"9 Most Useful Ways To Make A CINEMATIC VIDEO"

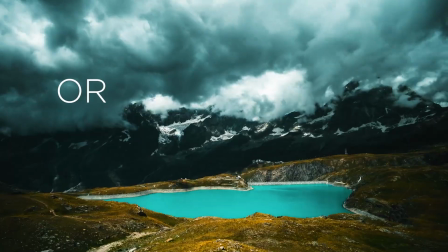Cinematic video or professional good looking video.
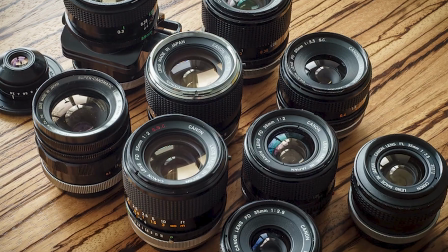You know, to make it, you need a 4K cinema camera, prime lenses, professional lights, tripod, LED, filters, light reflect gimbal, shotgun mic.
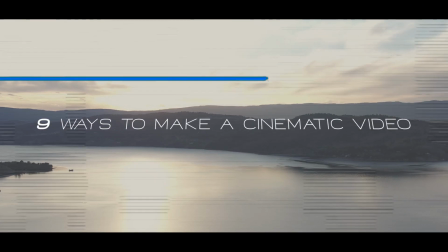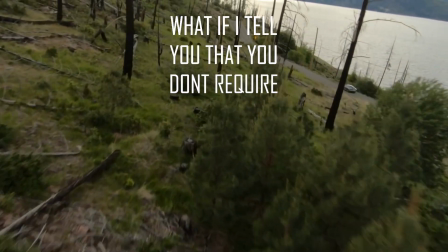What if I tell you you don't require any of these things to make a cinematic video?
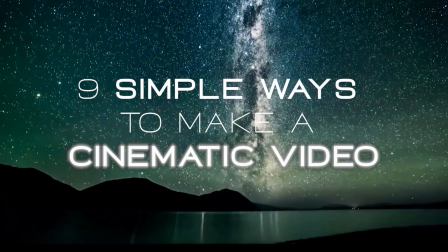In this video, I'm going to tell you 9 simple ways to make a cinematic video.
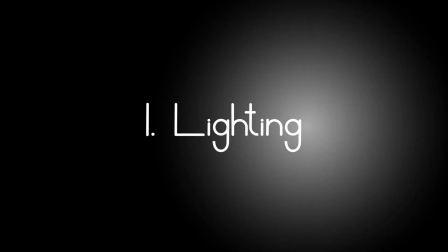So let's get started. Lighting. Lighting plays a very important role in making a cinematic video.
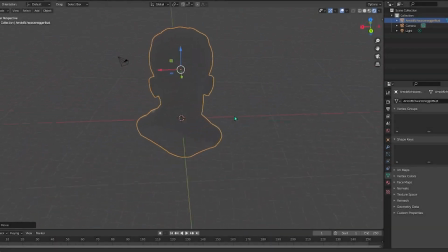There are 2 videos over here. These are made in Blender just for prototype.
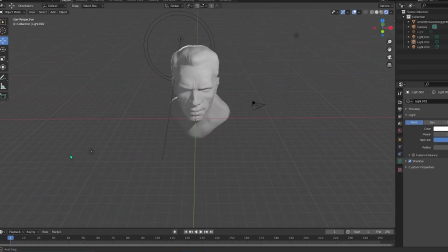They resemble the exact scenario and situation like in the real life. Which one is more pleasing?
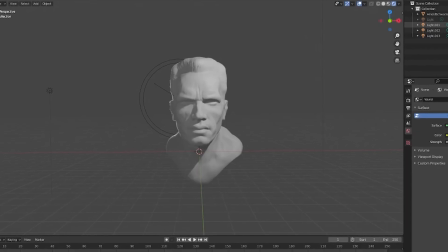The right one, right? Simple and easy way to get that look is to have 3 minimal lights.
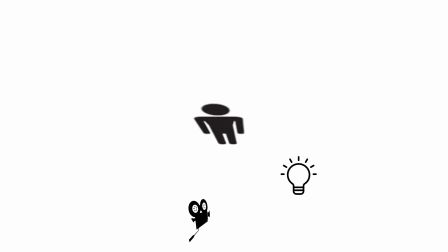First is the key light, which is 45-degree angle to the camera,
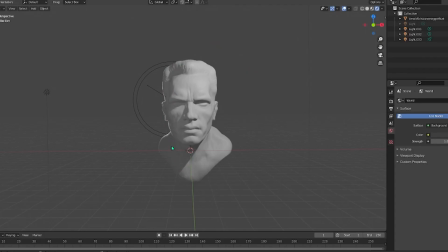which creates shadows on the opposite side of the subject, giving it dimension and depth. The second one is the fill light. As the name says, it literally fills the light on the opposite side of the key light and tries to make it lit.
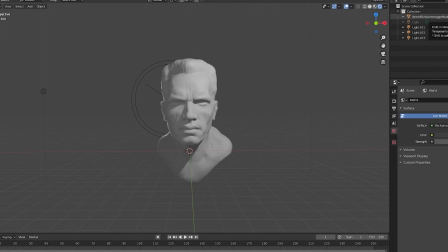The ratio is low. That means the exposure of the fill light is comparatively less than the key light, making it more dynamic.
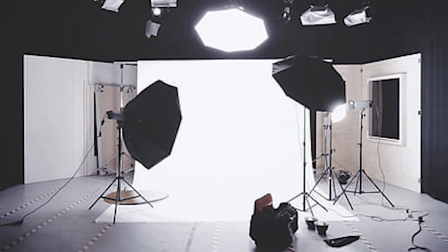The fill light isn't always a light.
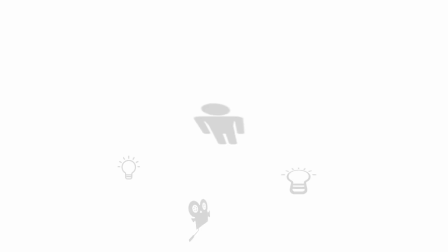It can be a reflector, a bounce cut, a wall, or anything that bounces back some light onto the subject to fill in the shadows. The last one is the backlight, and also as the name says, it lights up your background.
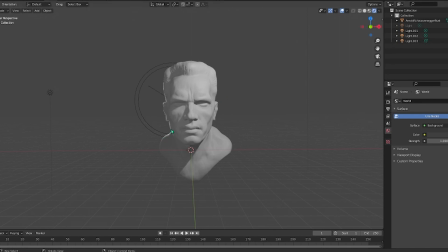This creates a rim of light or outline around the head that pushes the subject away from the background and gives a sense of depth. This light can be in the shot, unlike the others which are out of sight of the camera.
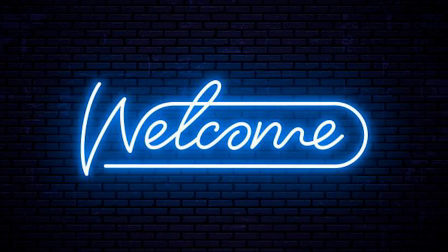The light can be anything like a lamp or a LED sign, but it should be faded and not blown out and blasting in the viewer's eyes.
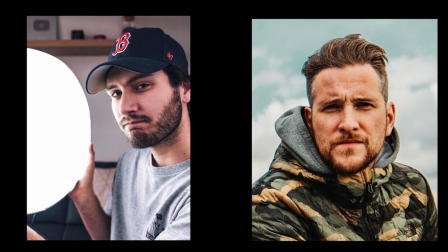Second, always shoot in RAW. Every filmmaker or photographer you ask, they would always suggest you to shoot in RAW or flat.
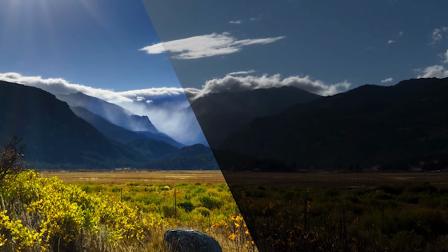This is because RAW files captures very low contrast and makes it easier to color correct
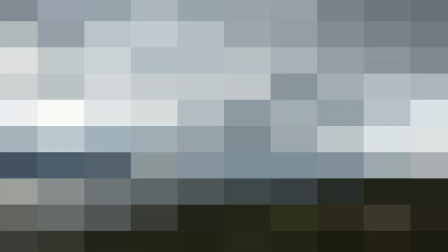and color grade in the post-production without pixelating your videos and still getting that perfect cinema look. Third, create depth.
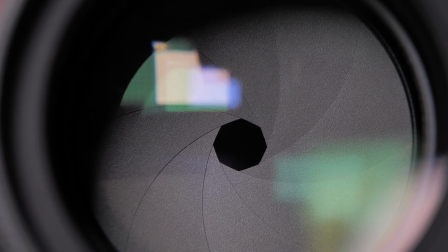Using a shallow depth of field or aperture while shooting allows you to blur your background or the foreground, creating a depth.
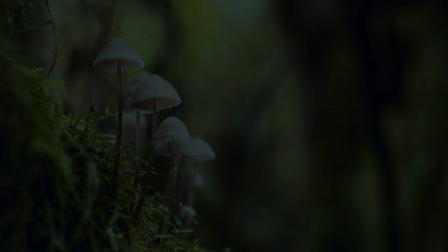It is marked by the F number.
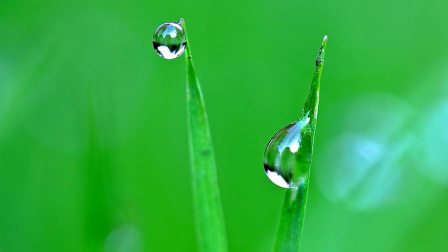So, the lower your F number is, the more blurry your background will look, and the higher your F number is, the more clear your background will look.
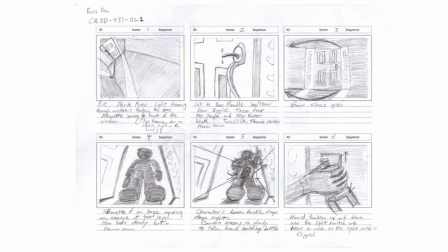Fourth, storyboard. Storyboard may sound very useless to some, but it can create your videos better than you expected.
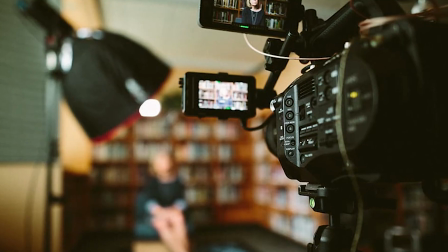You see, making a storyboard while brainstorming helps you to shoot the exact way you thought of rather than going for the shoot empty mind. This makes your videos come out as you thought of. A good storyboard can include a camera movement, scene change, framing, and much more.
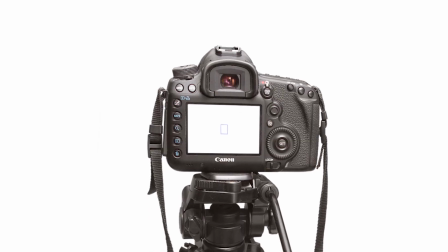Fifth, stabilization. Using a tripod for the entire video may make it look clean, but it will also make it boring.
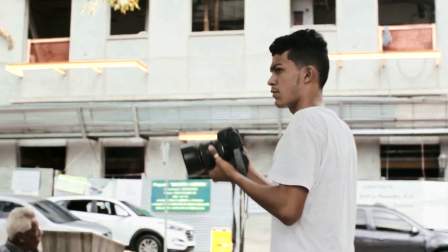And while shooting in handle or freestyle makes more fun to watch and tries to actually feel like you are in the scene.
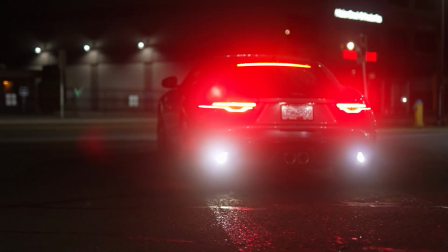But shooting freestyle makes it shaky and sometimes unpleasant to watch, no matter how good your script is.
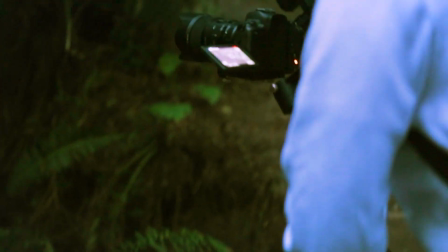And that's where gimbal comes in. Using a gimbal will give you a very smooth look with the style of handle.
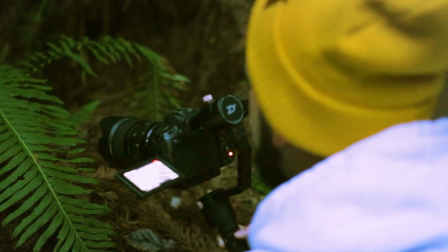No matter how much the cameraman moves, the camera always stays balanced the entire time, making it look clean and fun to watch. Alternatively, if you don't have a gimbal, you can still get the stabilized and smooth look even while shooting handheld. To do so, try to minimize shaking your camera the lowest, and then in the post-production, from your favorite video editing software, add the stabilize effect.
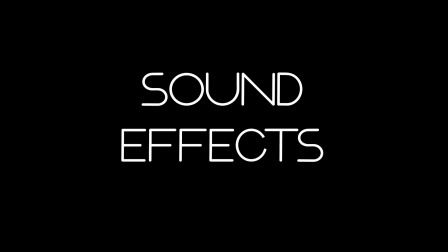This will make your video more professional. 6. SFX or sound effects. Sound effects play a very vital role in making a cinematic video.
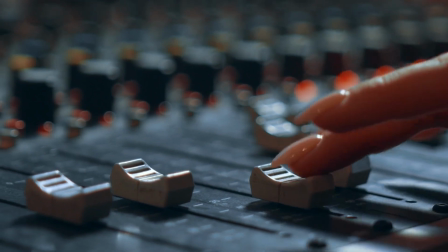SFX or sound effects makes a video look more dramatic. Using them in between transitions makes it smoother.